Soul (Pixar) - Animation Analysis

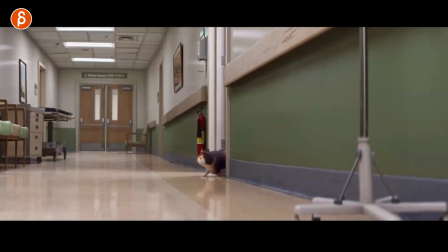But I think this is something that is criminally underused in terms of what students choose to pick in their work.
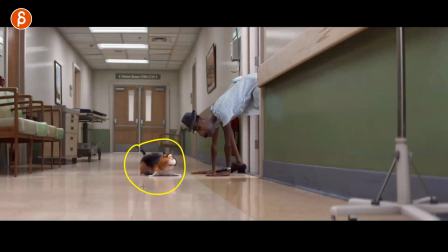Meaning, it's usually humans and not really creatures i'm going to actually have a dual lecture about why you should have more creatures in your in your demon reel
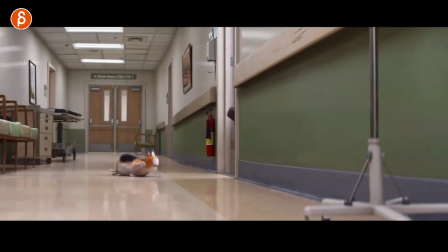or just shots in general but it's look at the cat when the cat comes out ready a couple steps here and then that little the
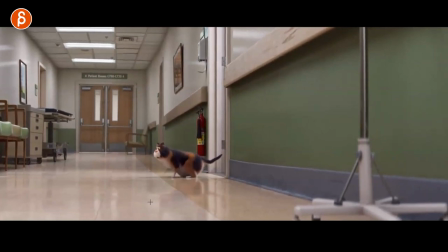slides in there and i love that little drop and then the slide
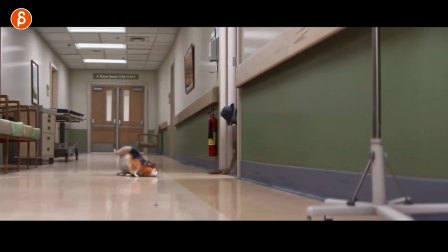and then the fall on the side here ready that it's just so great also
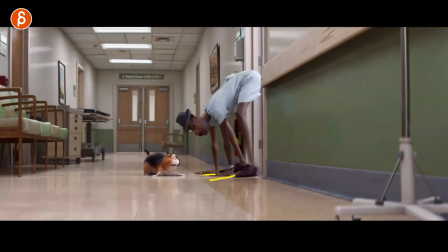less here because characters probably sweaty nervous that
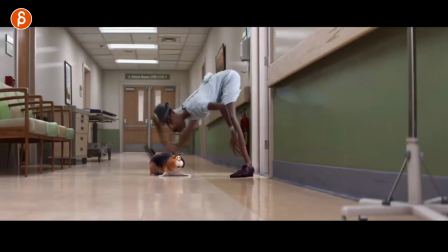on this surface there wouldn't be any sliding and less sliding with the shoes but it's a little bit
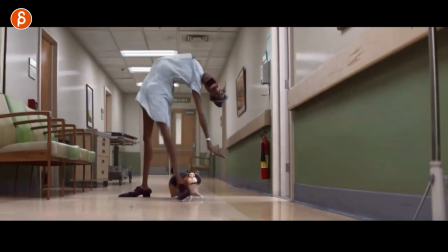of here and i love that too how it at that angle it's just great also if you watch some of the close-ups there's some great squash and stretch
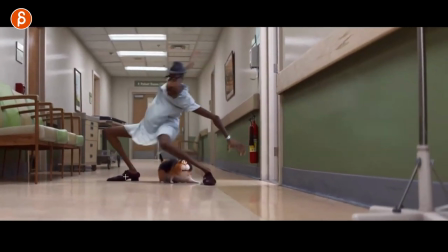actually especially squashing and and the the shoe lens here not in this one but in there's a different close-up but it's a really
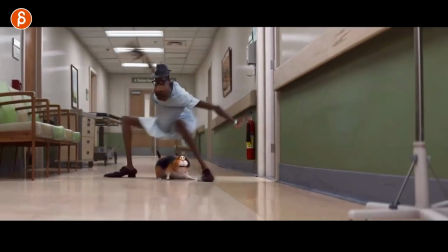great shoe detail animation but anyway what i'm pointing at is that think about
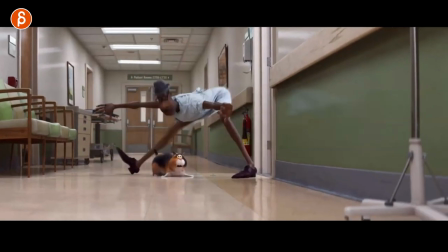the surface of where your characters are is this something slidey where you You know, some elements are more sticky. Some are more sliding around. This could be a hardwood floor. This could be a carpet. This could be, as I always say, this could be sand where you go in a bit more or deep snow, whatever it is.
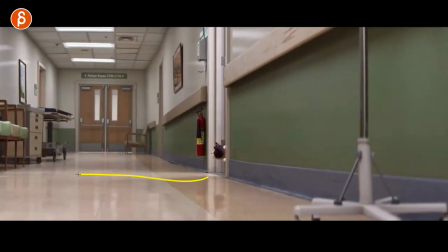I think there's so much fun you could have with surface property and how characters interact, especially when characters are different.
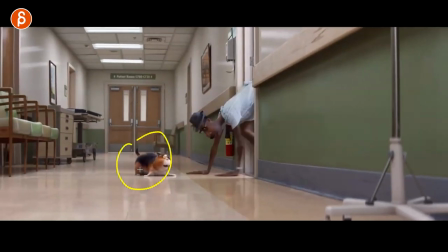You can really highlight how one character potentially has more trouble than the other.
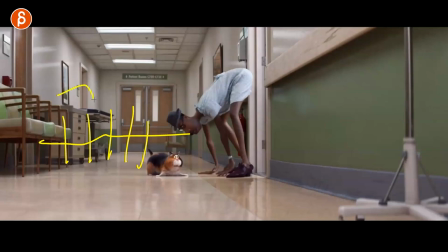If you think Lord of the Rings, you got snow. Everybody has to wade through thick snow and you got Legolas that kind of hops with these all lights over the snow. that type of stuff to me is just really
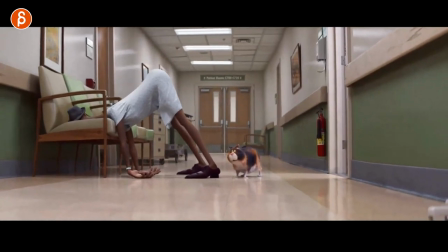really fun to animate besides you know this is really really great but it's just a missed opportunity to show off more of your
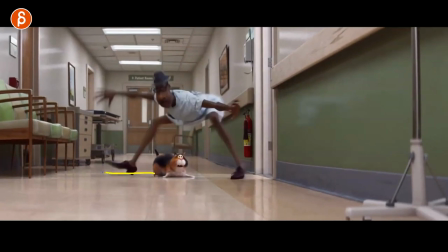skills can i show off that this surface is slippery or soft or deep squishy you know swampy stuff that to me is just one more
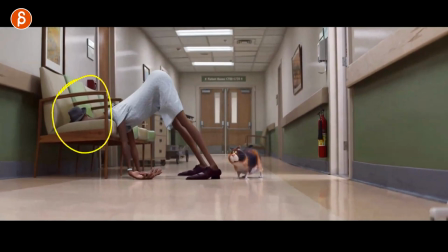thing where i go i can show character pantomime i can show body mechanics
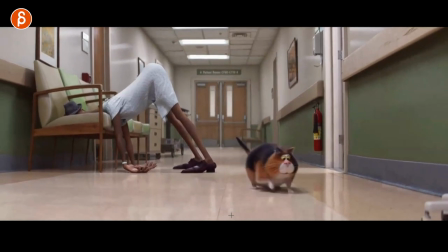i can even show creature stuff and at the same time look at this i can show well this is soft and this is slippery and you can have some cute animation with it it's just a completely criminally underused asset and just another layer to animation where you can say i can do all of this and through my
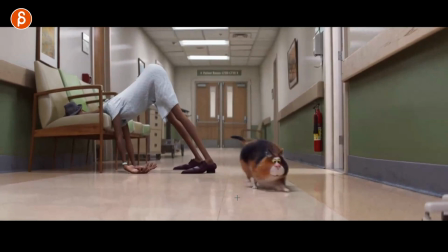timing and spacing and weight i will convince the viewer that this is a slippery surface might just be me but i love seeing this
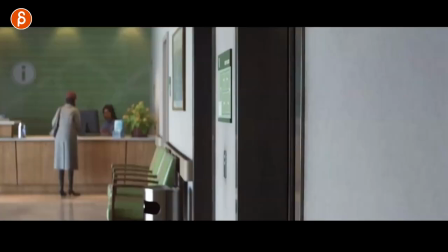stuff and i would love to see this more in student work this one i picked just because it's really short it's not really anything to do with animation it's more you know again if you watch my channel you love how hey i love sets and i love entrances and this would be a great moment again if you
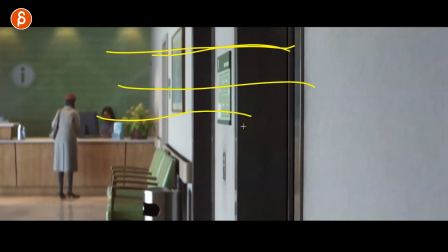have text you them are real whatever you know like your name character animated emerald 2021 whatever you have and then that's how the reel starts but the thing that cracks me up it's just why i want to put it in there there are two scenes with the cat this is one is one later on that's one to throw in there just because i love it i love the legs are hanging and you clearly understand oh wait
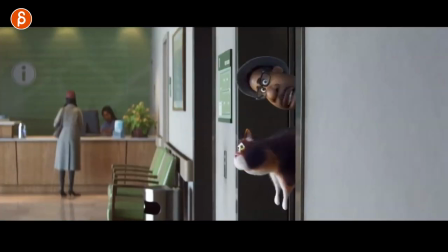it's the character holding the cat this just made me laugh so hard when i watch the movie but it's just a great moment it's a great unexpected moment so to me if that's your reel and it starts like this right off the bat there's humor it's not just hey i can animate but
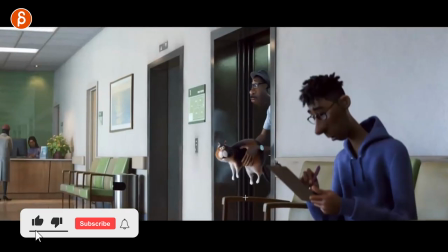it's also let me think about the staging and the humor and surprises and things that are unexpected it's just i don't know it's just really really great and i wanted
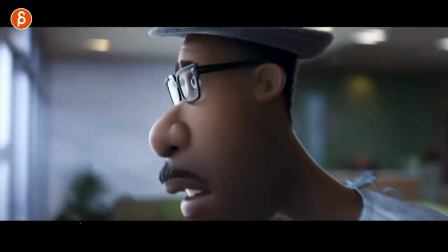to throw that in there now actually continuing with this is this moment it's just something else that is criminally underused and i have
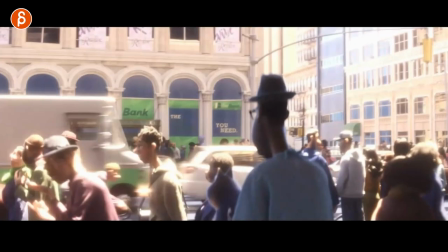a series that's uh i believe it was called how an environment can make your animation better. And I want to continue with that and add one more chapter to that just because I love talking about this.
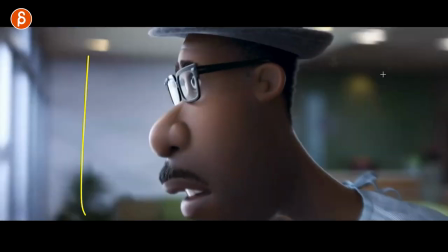But look at this here. Just the fact that this is more quiet, right? And it's air conditioning is probably cool enough.
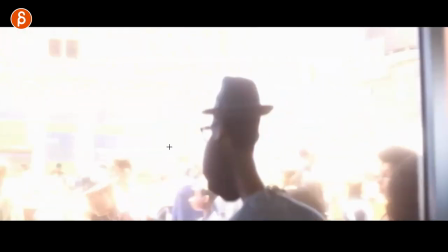Then the character comes out and it says, I love this too, how the camera and the lens and the lighting, everything, you have to adjust to the exposure.
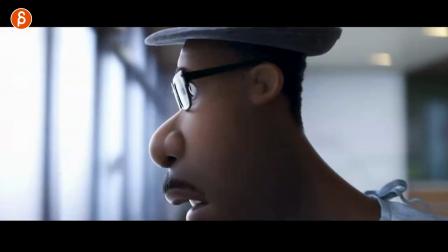And it's kind of, it's almost like it mirrors what the character is, like a blinding thing of, whoa, what is this?
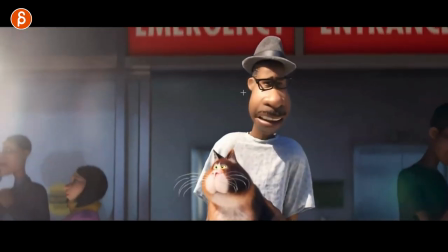And now I'm seeing it being clear. But anyway, this, you go out and it's that. The effect of light, right?
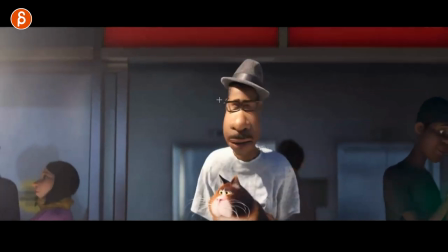You can see here as the shadow goes over and then the eye is right off the bat reacts to this.
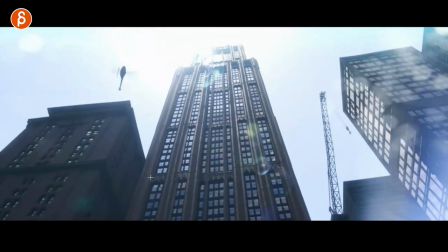And then imagine, it's also played up with the sound, but this whole sequence, let me just play this, where you have massive structures.
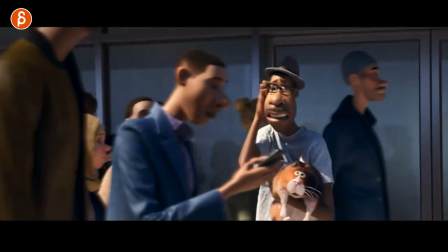And this is just, I just really, really, I say play this, but I'm not really playing this because I'm just too in love with this.
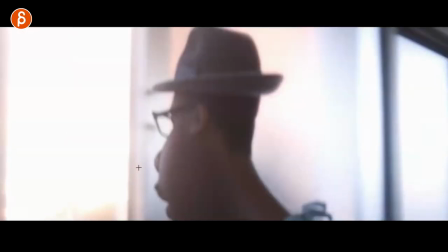Let me go one by one. I'm just too overwhelmed by everything here. Students, again,
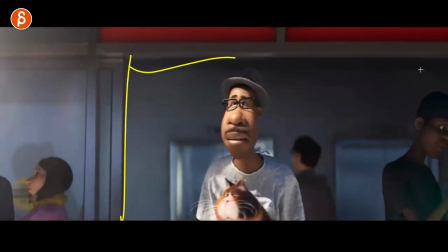if you're listening, think about your character changing environments going from one place right that was in here out into another play around
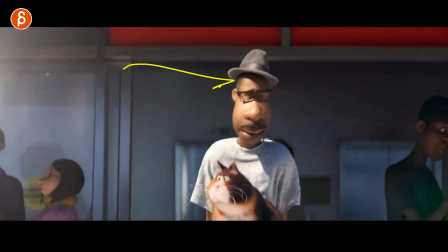with light with there could be really harsh wind and it's so windy there's rain and the rain is sideways and it hits the character here right this could be something with snow hail all kinds of stuff and you can play this where again this
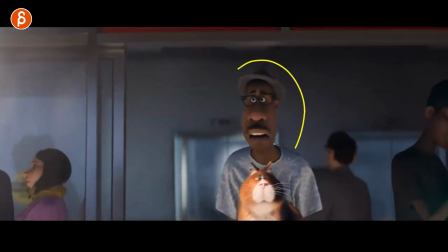could also be not super dramatic and there's a lip sync moment your character is pantomiming
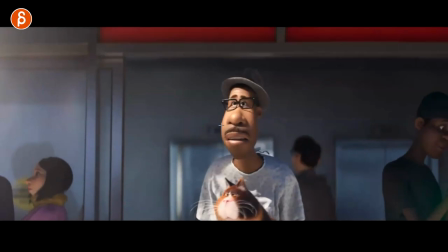or talking but still that change going from this environment now out in the open will change the posture there might be asymmetry
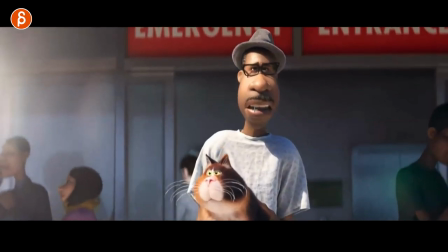like whatever's in there it's going to change your acting choices because you still have to continue with your lip sync but then the environment is going to
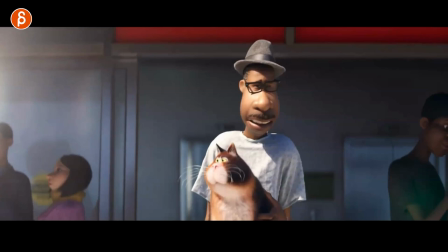change it again to me it's just like the surfaces it's something that's just criminally underused and just adds an extra layer to your animation in this
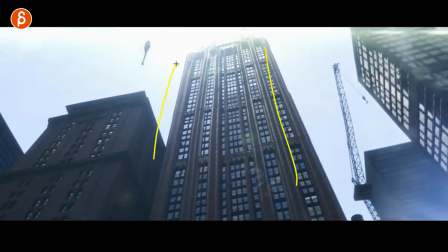sequence though there's just so much about towering buildings that she has never experienced right
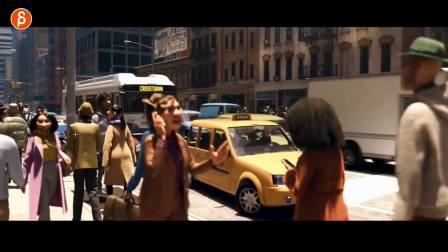then the the amount of people and i love it this really feels like a massively huge world all the characters the cars how the cityscape
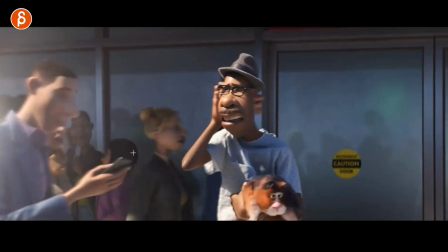continues there you can see the media recoil and then bam all the people
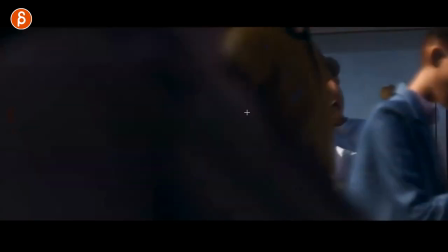coming in the overwhelming crowd look at that and kind of almost gets swallowed up by this
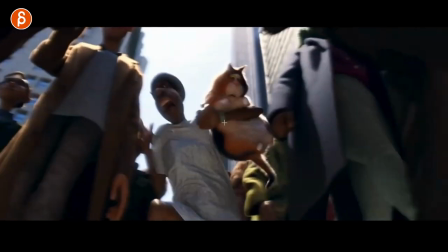just little moments of that look at that and then And you think of looking below would make the person bigger.
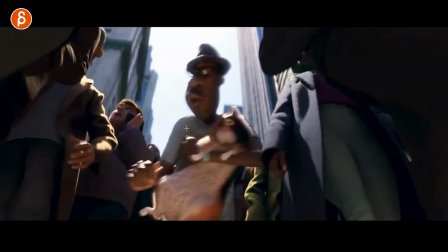But it's just, again, more towering structures. Can't get out. The noise.
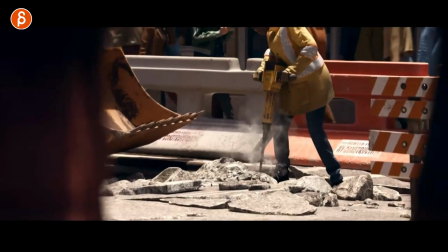I love this, too, with just kind of filming between the people. The render quality is also fantastic.
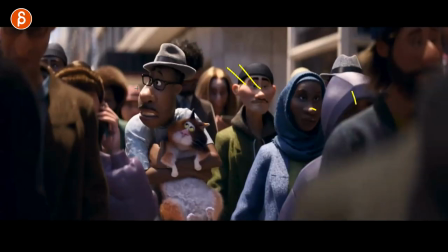Look at this. Love just how the light just hits certain elements. Love the camera.
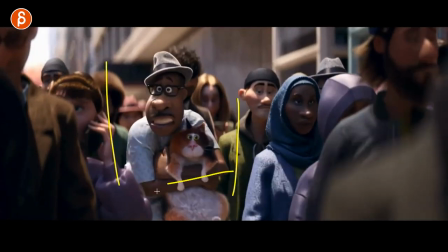It's just slightly handheld-y. Again, the mob of people. Look at this shot.
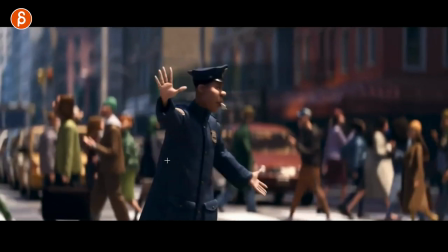Look at that lens. I love this. That is just... It's so cool. The animation is really great.
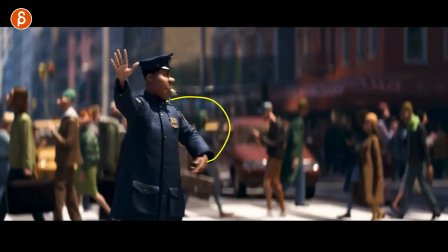Even just if you just look at this purely from the mechanics point of view, the movement of this arm, how it affects the shoulder and then the chest.
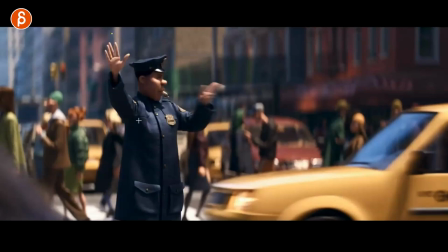And because of that move, it affects this arm. Look at this arm when the officer weighs.
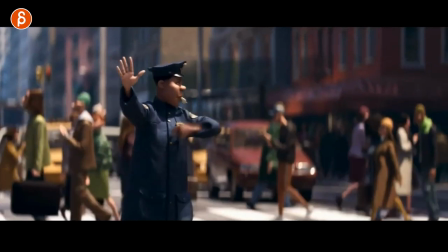Look at this. There's a little bit of movement there. Simple thing, but this is like a body mechanics one-on-one here.
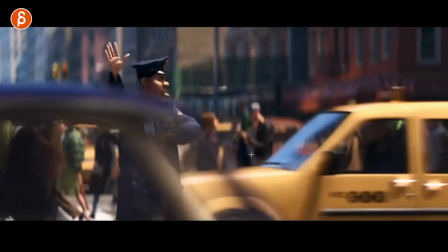So great. That shot is just so great. The foreground elements with the car, background with the car, but you got that foreground element that almost serves as a cut,
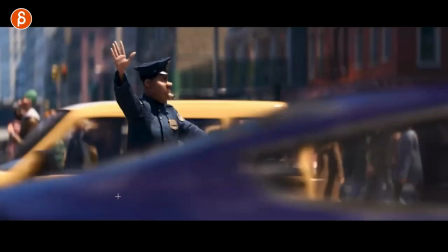a wipe. it's almost like that color is matching almost that kind of
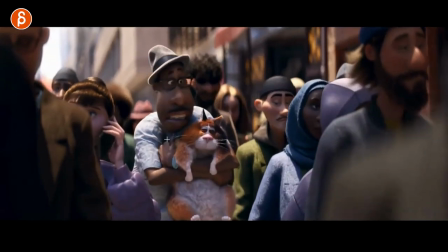bridges that cut in a way i'm reading way too much but i just absolutely love this look at that
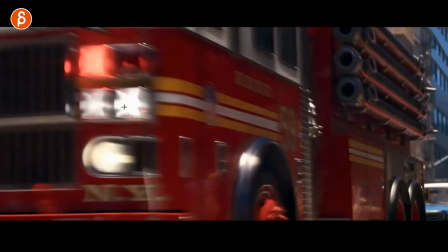render just the craziness it's just it's so cool but within the sequence it's really neat how it just emphasizes the chaos the amount of people look at
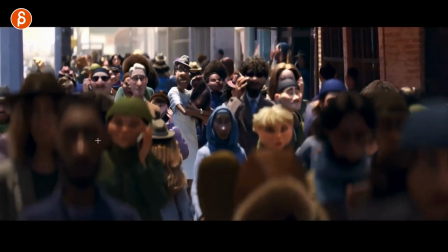this also the different character designs costumes they bump into each other i know This has less of an analysis,
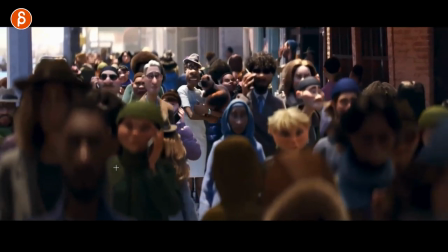but me just going, holy moly, I love this. But this is just insane. Probably one animator, then this is what crowds.
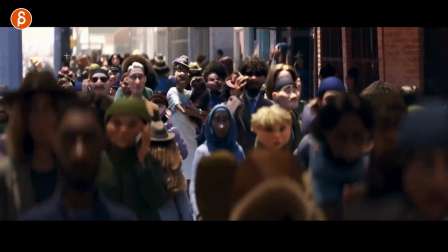I would love. Hey, intern, this is your shot. I love this character.
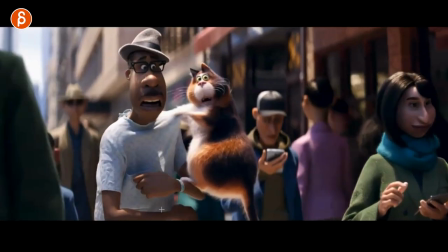You got three days. Let's go. But just in general, again, just to go back. Think about, look at that.
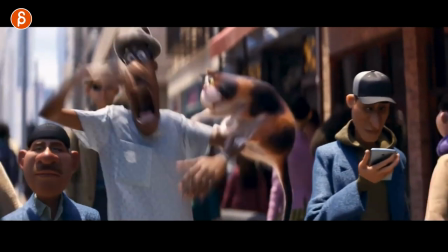Sorry, I just didn't even notice this. You go frame by frame on some of these. Squash and stretch. Look at that.
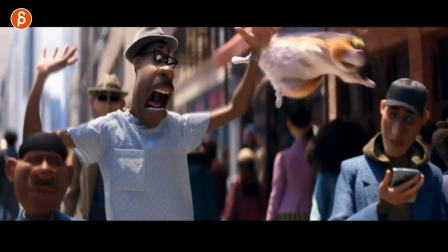Cat just scratched.